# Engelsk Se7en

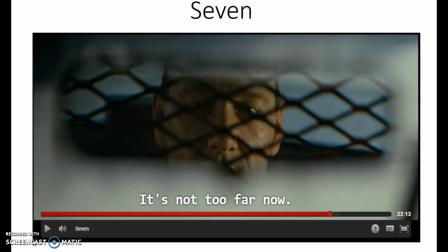This feeling do we get from how the film is filmed. Now I'd like to talk about the picture you can see, picture number 1. We are looking from Detective Somerset's eyes,
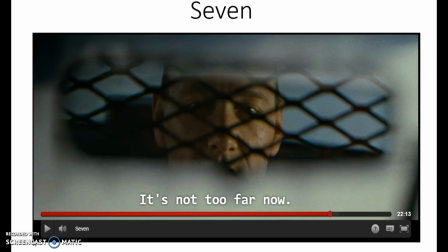and this gives us the feeling of we are one of the detectives because we are looking at John Doe from Somerset's eyes.
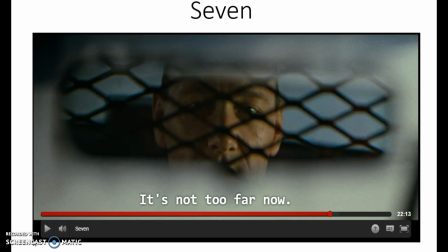And this is one of their instruments the director had used to get us so we get the feeling of we are one of the detectives. Now I would like to talk about picture number 2.
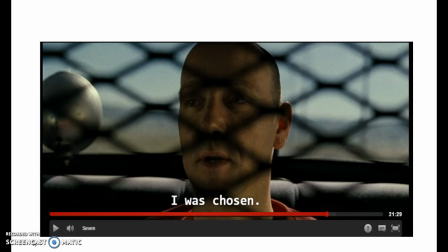Notice there is a cage between us and him. This is a situation with Detective Mills and John Doe. We are looking from Mills' eyes,
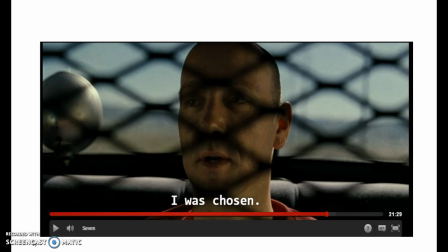but you really have to notice the cage between us and him. This means there's his distance, and we really don't understand the theory he's talking about.
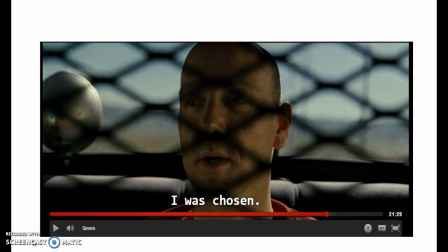And consider the next picture.
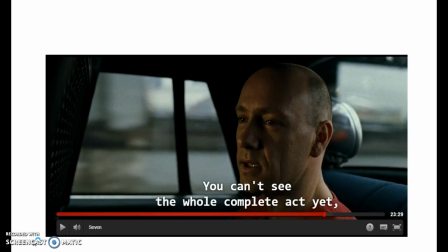You can see it's another angle they have filmed it. Now the director wants the audience to get the feeling of they understand him, but how does he do that?
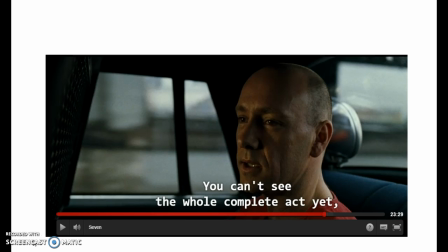John Doe is telling us about his work and why he did it. But you really have to notice the scene is shot from another angle where you doesn't see him through the cage.
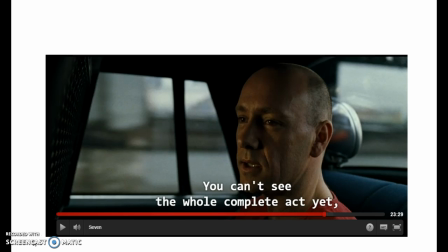There isn't something between us and him, so we are close to him. You have to notice the light in his face and behind him. This is another instrument the director had used to
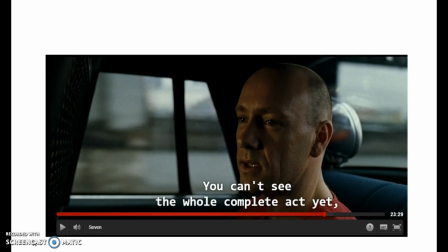give us the feeling we understand the theory he's talking about and we understand him. Now I'd like to talk about two other scenes from the movie and how the director, David Fincher,
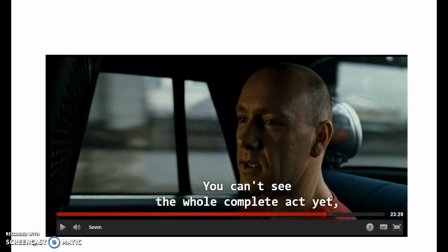have used cinematic effects to tell us that it's John Doe who have the power in the moment.
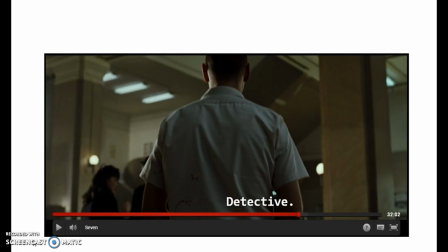And here's the next picture. David Fincher framed the feeling of power. We are behind the murder, filming toward him, looking at the people in the police station. It giving
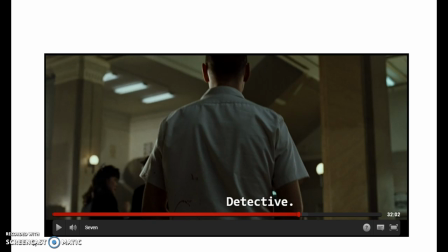us the sense that John Doe is in more control than Detective Mills. And it is John Doe who's having the power,
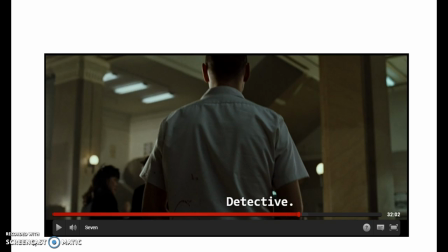because just some seconds later you can see that Detective Mills are very unstable in the situation, how he's tackling it. In the way how he's tackling it. And now I'd like to talk about the next picture I have.
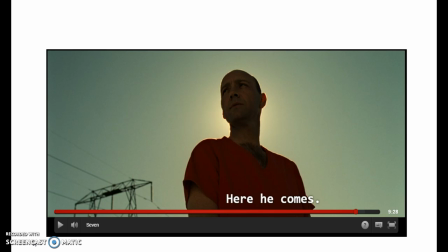You have to notice the sun is behind him. This means he's having the power, but also that God give him what he have tried to achieve.